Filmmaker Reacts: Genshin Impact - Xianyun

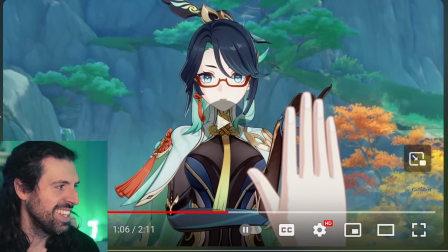8:13 Yeah, very impressive this part is quite funny stop And she's saying this is what's so cool is the character saying this is unrealistic.
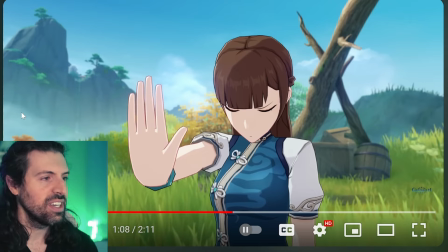8:23 What are you talking about stop?
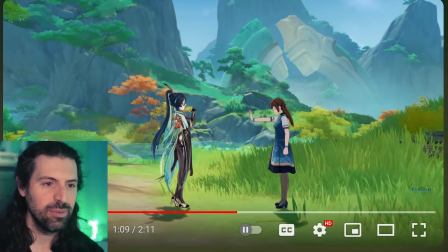8:26 and again it's just such a like it takes you out of the it kind of puts them back into reality you know there's just long shots no more quick cuts they're just standing in the grass talking we have a full shot here very it's very unremarkable there's no camera movement and it's so
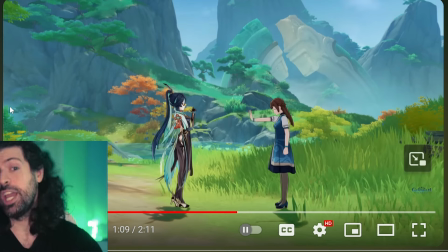8:41 funny to kind of take us out of the insane camera movements that were happening before and I want to talk about those
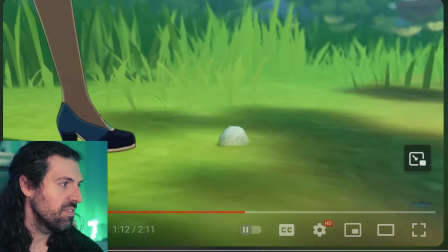8:47 movements kind of in full power at the ending here right
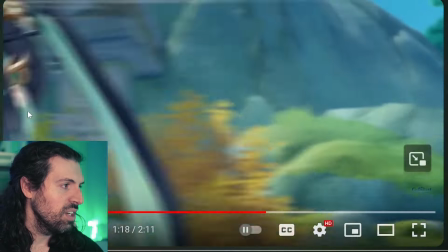8:56 there she kind of sensed danger what a load of baloney and this is so fun because she tells her to
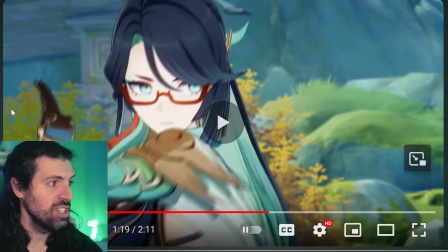9:03 jump with her like invention so
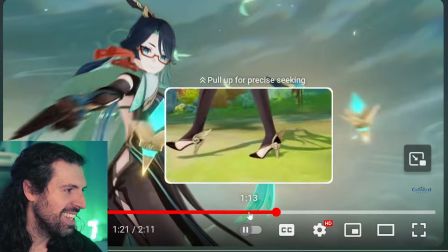9:08 she summons this little baby crane how fun is that all right I love it yeah that's awesome
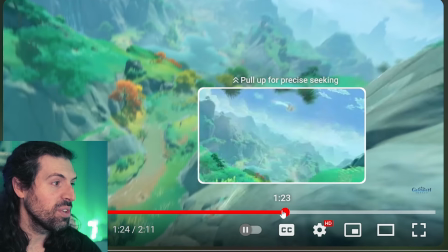9:19 This is the shot that I loved. It was so cool and it feels like we're going on a journey,
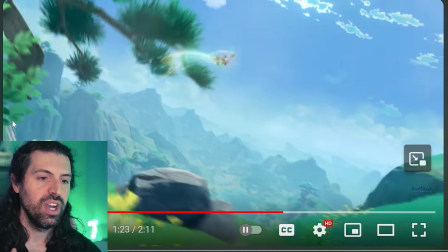9:25 but it has almost the same feeling of a Breath of the Wild Vista shot where it's kind of sweeping around and showing,
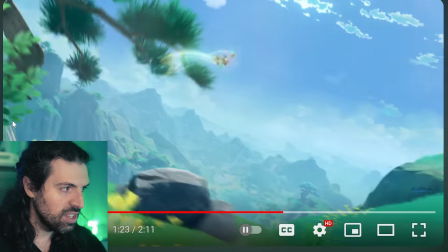9:31 rotating and showing the wide world. Look at this.
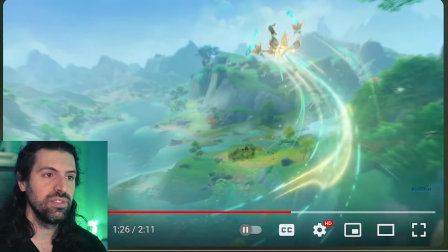9:38 It also functions to just show how beautiful the world of Genshin is and sort of a reminder that you can explore all this, right? It's awesome.
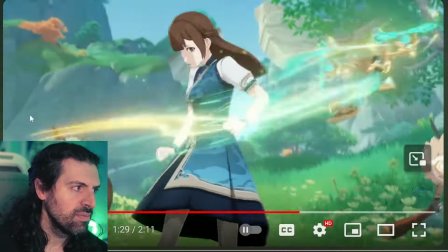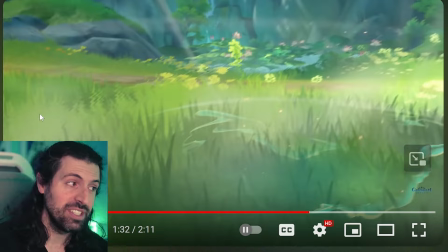9:50 And then she tells the jump it's so cool. It's like oh my invention told you to jump at the right time She goes up in the tree
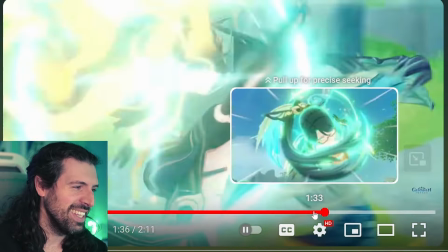9:59 Oh, yeah, I want to talk about that is a beautiful shot. Let's look at it again
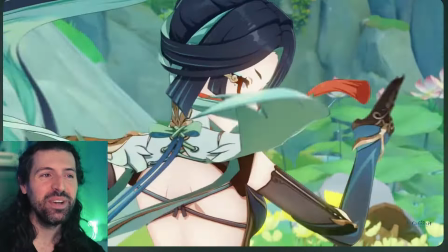10:07 So good just an explosion of movement and it's so well timed and well edited
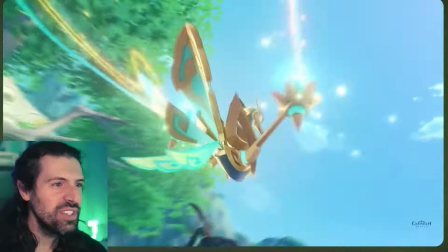10:14 There's a smoothness there's a grace
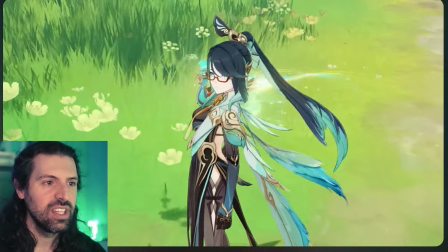10:20 That can only come from the mortality Have I convinced you yet? I love it.
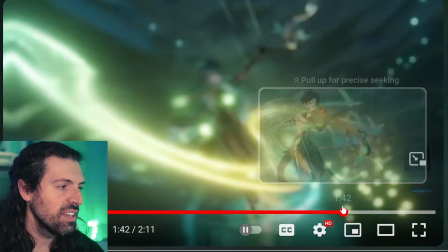10:25 And even in there, like, you know, have I convinced you yet?
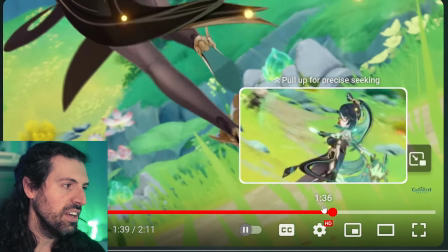10:27 She's calm, you know, She's not overly gloating or anything or arrogant, you know, she's confident, but someone's been around for a very long time, right?
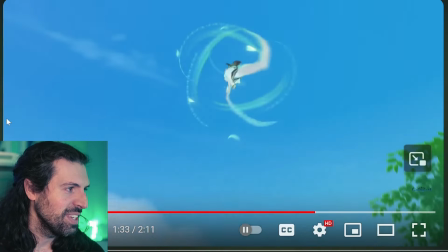10:34 It's awesome. I want to see this again. I love that and maybe we'll look at it.
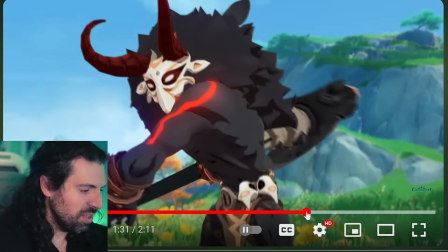10:40 Let's see. We'll pause play our way through this one because it's just beautifully done.
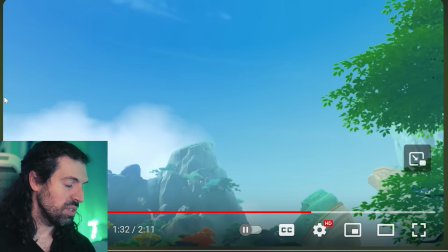10:47 I Like how the camera pans up so it looks like this is actually the creatures view and
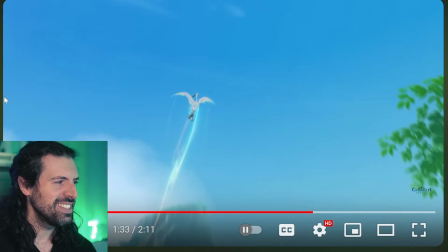10:53 They see the cloud retainer coming you get this little punch in with the lens a little zoom in and
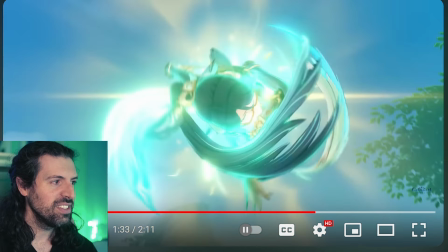10:59 Then look at this Swooping in swooping in and then there's the transition boom the transformation and
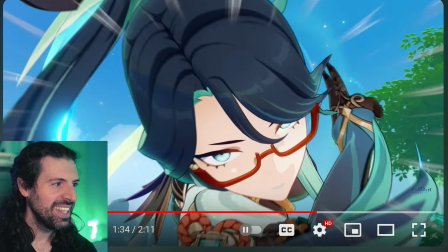11:06 You get this awesome heroic shot as she swoops in into the extreme close-up
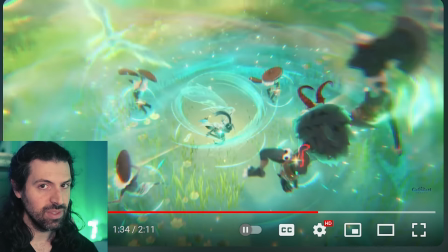11:13 The impact it don't say it don't you say it
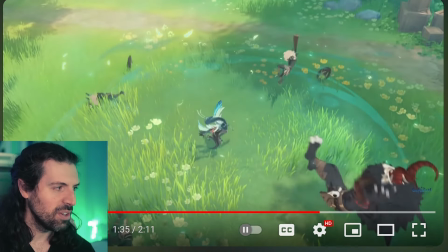11:18 And then they all scatter and everything like what up what a nicely storyboard it's like and now this is where stuff gets wild I just I love this.
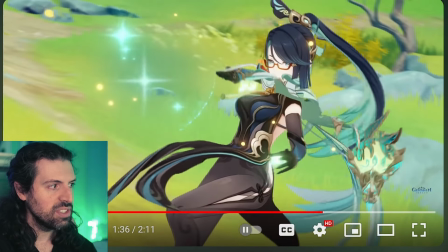11:26 I want to show you sort of the beauty of This next segment notice they keep this subject very very well framed in the composition here,
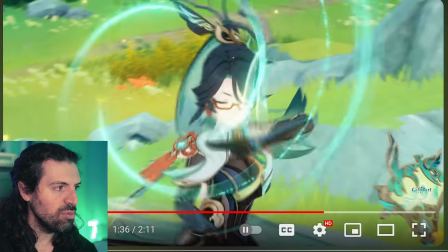11:33 but there's a ton of movement and a movement
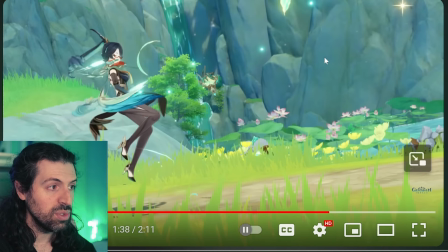11:42 beautiful beautiful we had the transition from the subject being on this side sort of right most upper third of the screen boom there's a little impact and she gracefully steps over to the left most upper third of the composition very well called yeah and
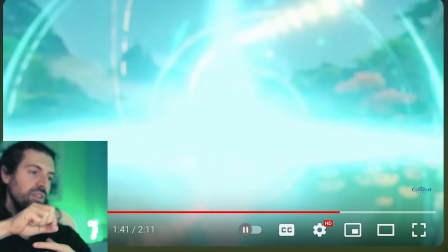12:00 you see you see the movement of the limbs gracefulness right there's no stumbling There's no, uh, there's no sort of like brute force.
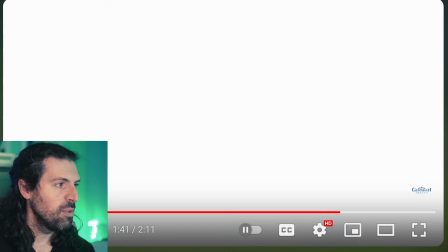12:09 It's just calculated grace
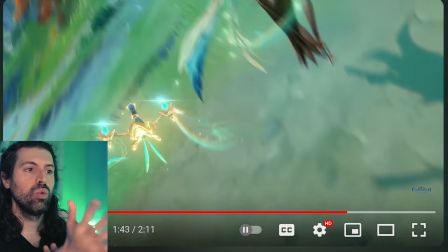12:14 And all the movements are just you know Right, it's really cool
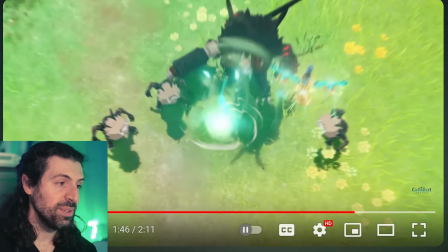12:22 That was one of my favorites too.